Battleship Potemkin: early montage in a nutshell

The concept of a montage in the film industry has brought and continues to bring audiences new or similar experiences with each of its use.
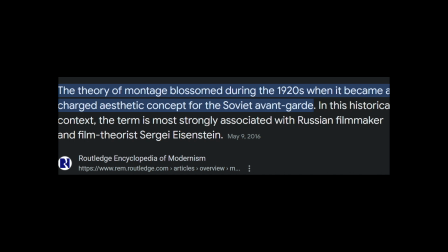This technique, as we know it today, montage, has its origins in the 1920s, starting out in black and white silent films.
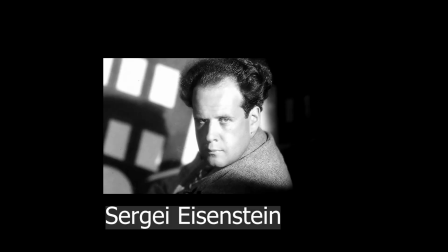In the early 20th century, Sergei Eisenstein, a pioneering Soviet director, was widely recognized for popularizing and formalizing the notion of montage editing.
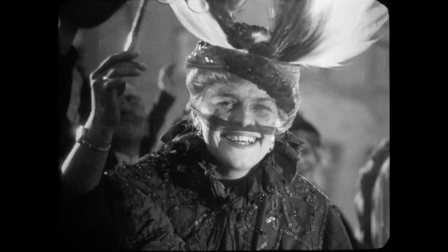In the 1920s, Einstein and other Soviet filmmakers, like Vertov,
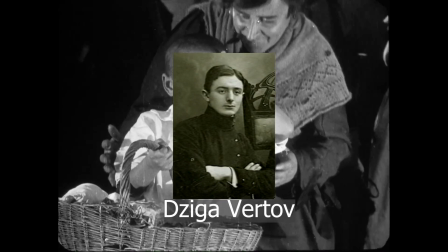created montage editing ideas and methods to transmit ideological
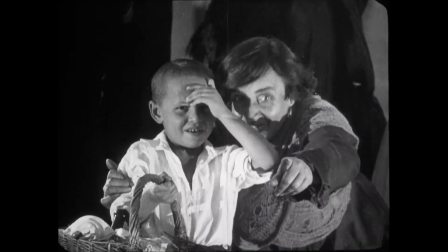beliefs and emotions far more effectively than previous traditional linear narratives,
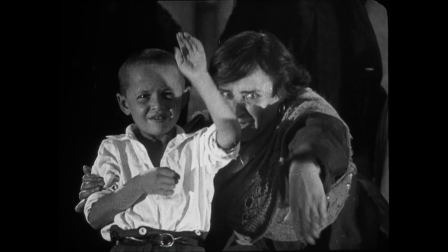especially for this time in history.
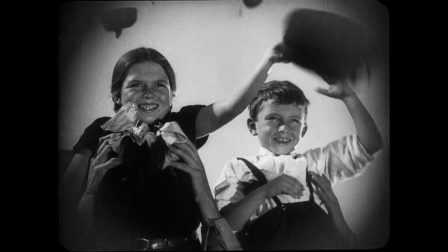However, the one Sergei Eisenstein film that has been analyzed front to back for its pioneering of montage editing is none other than Battleship Potemkin,
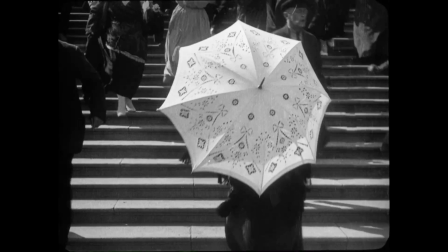made in 1925. Due to Battleship Potemkin being a silent film, each sequence must contain effective editing.
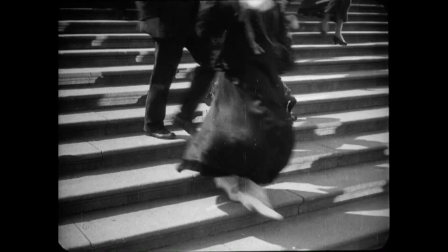Rapid edits and juxtapositions that both compare and contrast are used in this film's montage sequences
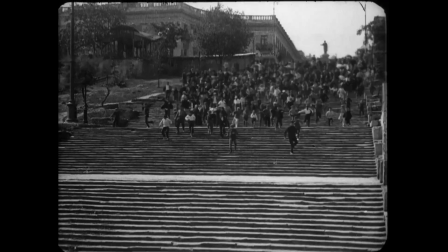to produce tremendous levels of emotional impact during the Massacre in the Odessa Steppes montage sequence.
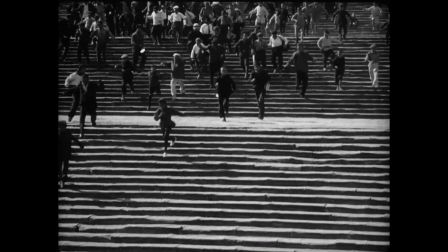Because of the silent nature of the film, there is also much utility to the highly expressive acting, facial expressions, and body language in the sequence.
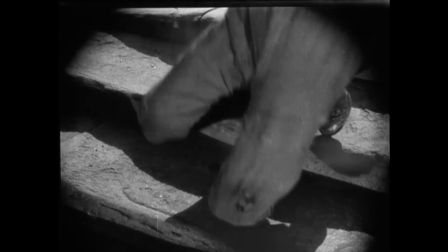This helps convey the actors' emotions of shock and despair.
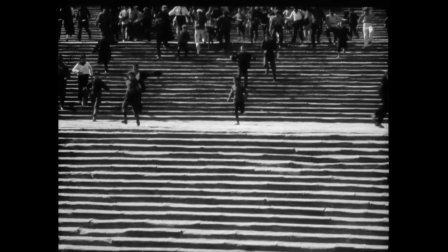We see this shown to the audience perfectly when a woman's child gets shot and gets trampled on by the crowd.
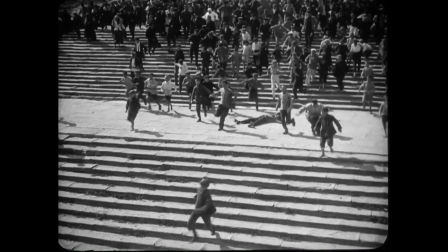This scene does a perfect job of conveying the mother's shock and helplessness in the situation without the use of any dialogue.
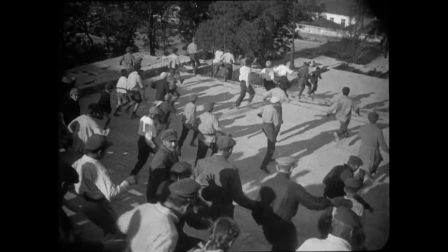This is through the expressive acting on both the part on the mother and the child,
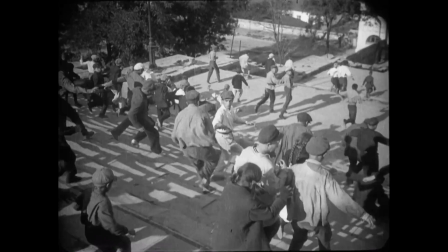as we can see the child silently mouth mama or ma in the close-up of the shot of the child.
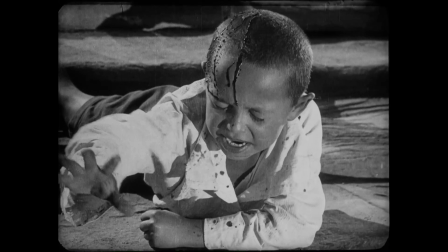Throughout this sequence, Einstein employs this montage technique to express abstract notions that are both deep and thoughtful.
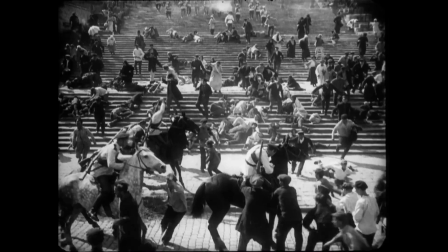The scene of a baby carriage bouncing down the steps, for instance, is juxtaposed with the soldiers firing their rifles,
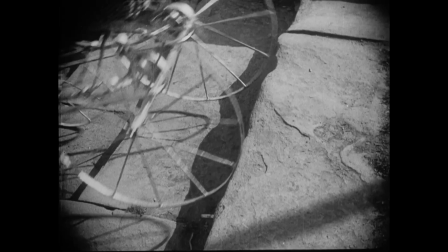producing a visual metaphor for the innocent's helplessness in the face of such brutality.
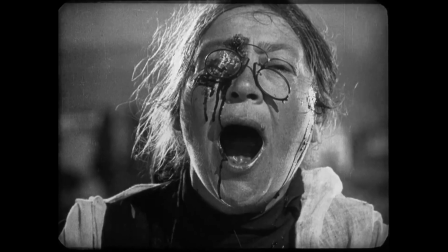Einstein and his methods were informed by his notion of the ability of image collision
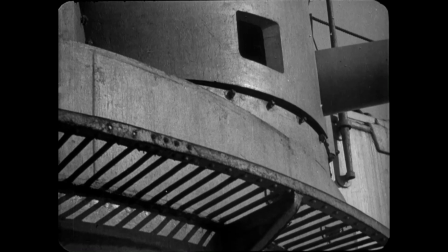to allow viewers to synthesize both thoughts and emotions within themselves.
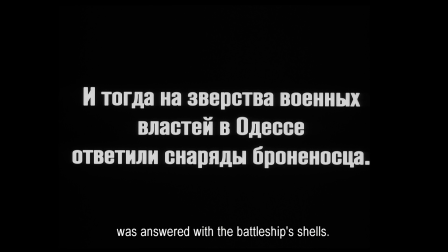Sergei Eisenstein was once quoted describing his use of montage editing and had this to say: "Montage is an idea that arises from the collision of independent shots, wherein each sequential element is perceived not to the other, but on top of the other. In other words, you cannot look at a bunch of individual shots and expect them to be able to communicate a sequence by themselves.
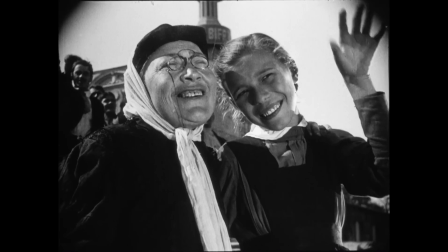It's placing each image on top of one another in a way that makes sense and works together to convey something meaningful,
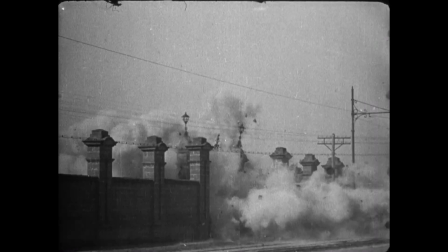which results in an effective montage."
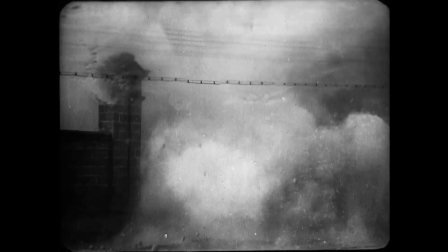The Odessa Steppes sequence in Battleship Potemkin showcases how a film editing technique can be influenced by the technological limitations of the time,
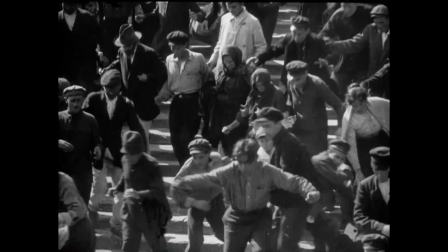as well as directors' desire for the creation of new and compelling storytelling elements.